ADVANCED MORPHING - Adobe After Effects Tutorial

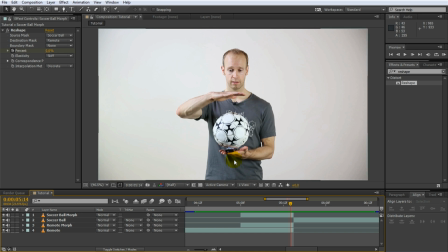[12:22]
The first is I don't jump a hundred percent in one frame. I usually like to blend the second layer in within one or two frames by just increasing the opacity. The second trick and this one is much more interesting is I like to use the liquify effect to reshape one layer into
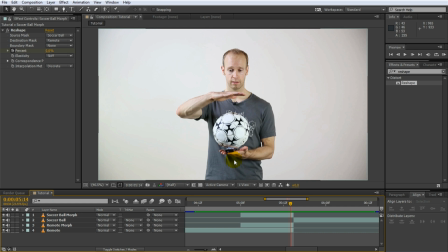[12:37]
the shape of the other one a little bit more just at moment of the transition just so that the jump doesn't feel quite as noticeable. So what I am going to do is I'm going to select my remote layer and I'm going to search for the liquify effect and apply it to my layer.
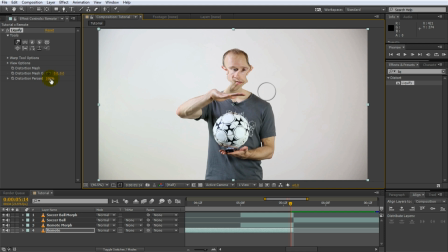[12:51]
The liquify effect basically allows you to paint custom distortions onto your footage and then control the amount of that distortion with a simple percentage property. Let me quickly reset what I described on there. Go to the very end of the transition just as you're about to do the cut.
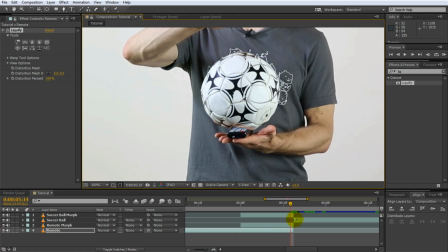[13:05]
I'm zooming in a little bit And what I want to do is I want to quickly show the second layer So I'm going to extend this a little bit into here and I'm going to reduce the opacity of the second layer by a little bit Just so I can see what that transition will look like So maybe let's fade both of them in at the moment And then I'm going to go back to my remote layer
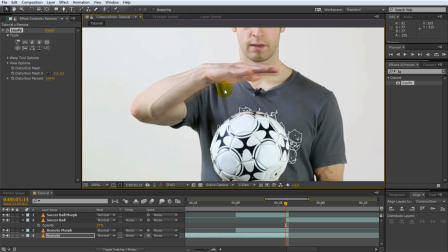[13:24]
And I'm going to use the liquify effect to push this image a little bit more into the shape of the layer that I'm transitioning to For this under tools
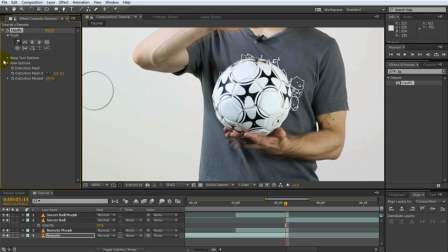[13:31]
to select the smudge tool on the very left side You can try all the other ones out as well as you want Under warp tool options you can change the brush size. I'm going to make this a little bit bigger and so here I can see my fingers for example. I want to push up my fingers a little bit so that they kind of match up a little bit more with the final shape of my hand on the new layer.
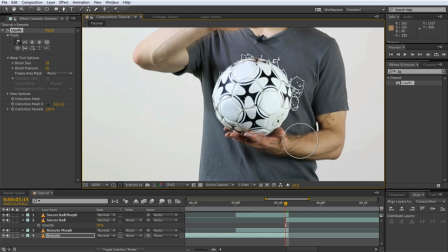[13:50]
Pull the elbow out a little bit. Now obviously this is not going to be perfect but it will greatly reduce the noticeable jump that you have in the footage and once you add a little bit of glow and sparkles and the actual transition of the effect your audience will be so focused on the morphing effect that they won't even
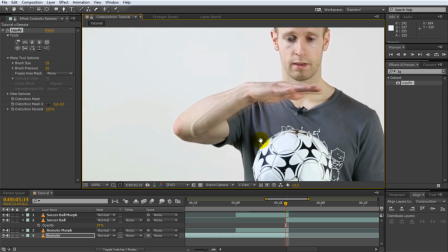[14:06]
notice the transition. I'm also going to jump over to where my right arm is because I did notice a little bit of a jump there and I'm going to blend this in as well.
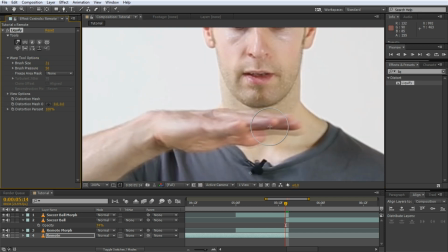[14:14]
Now just push it into the final shape of the arm that it's supposed to be. So you want to make sure that you're kind of getting this as close as possible.
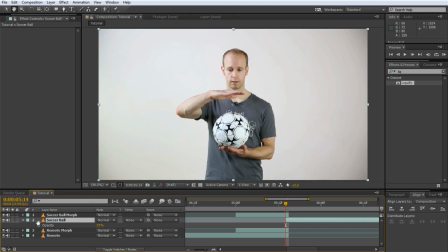[14:22]
Let's zoom back out and bring the opacity of the soccer ball layer back up to 100%. Now with the opacity of the soccer ball layer I actually want to fade this layer in over the course of one or maybe two frames. So simply animate the opacity over let's say two frames and blend it in from zero to a hundred percent just at the very end of the transition.
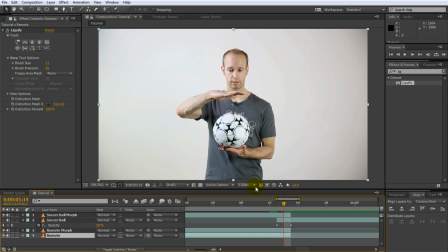[14:41]
And the next thing we're going to do is obviously we don't want our layer to be permanently distorted throughout this whole transition, which if you decrease this distortion percentage you'll see actually does quite a bit of damage to it. You want to animate the distortion percentage of the liquefy effect so it kicks in during the last few frames of the transition.
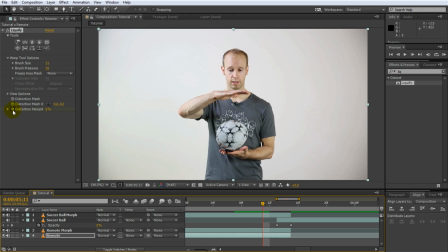[14:58]
Maybe over the course of five or six frames simply increase the percentage from zero to a hundred percent. This will basically push the shape of the remote layer into the shape of the soccer ball layer just as the soccer ball layer is fading in. This will smoothen out the jump between these two layers and the transition will be a lot less noticeable.
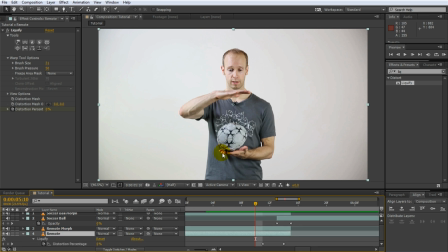[15:18]
Maybe we'll start that distortion a little bit earlier actually just so that my hand starts moving up as the soccer ball takes shape. So it kind of meets it just as it transitions over. Let's turn the soccer ball visibility back on.
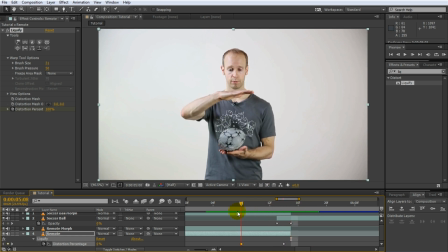[15:31]
So I mean you can kind of see my hand distorting a little bit at the bottom there just as the transition happens but if you zoom back out and play this effect back. Now you can still see my hand distort a little bit and the only way to really get over this is to obviously stay absolutely a hundred percent
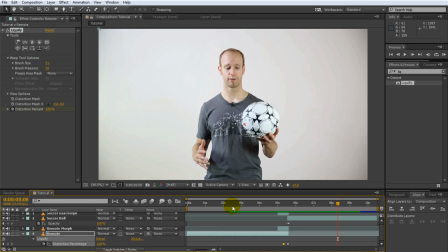[15:49]
still when you're replacing the object in your hand but if you end up with a little bit of a rough jump between the two pieces this technique can help you smoothen out the transition. The last thing I'm going to is I'm going to add a little bit of a glow just doing the transition on the soccer ball just to add a little bit more detail and make this transition look a little bit more interesting.
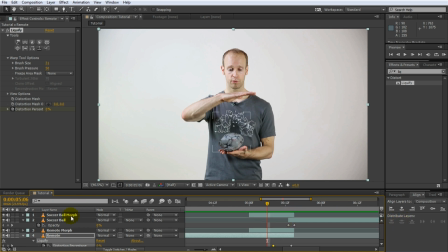[16:07]
In order to do that I will actually increase the length of my soccer ball morph layer because I do want the glow to kind of fade out towards the end of this layer.
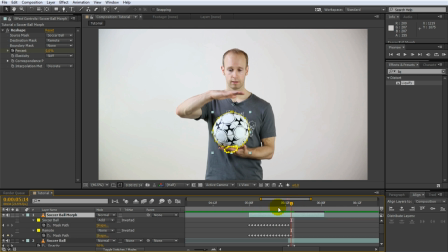[16:15]
So I'm going to add a couple of frames to this one and of course I will have to animate the mask for this layer.
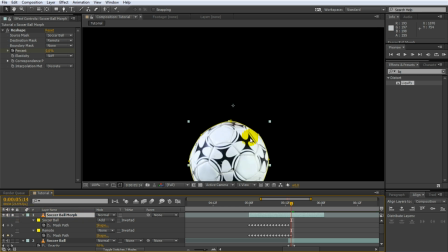[16:21]
So let's solo the soccer ball morph layer, turn off the mask,
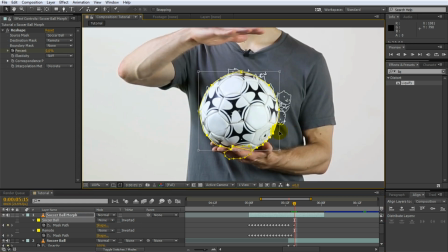[16:25]
zoom in a little bit and then animate the soccer ball mask path for the last few frames that we've just added.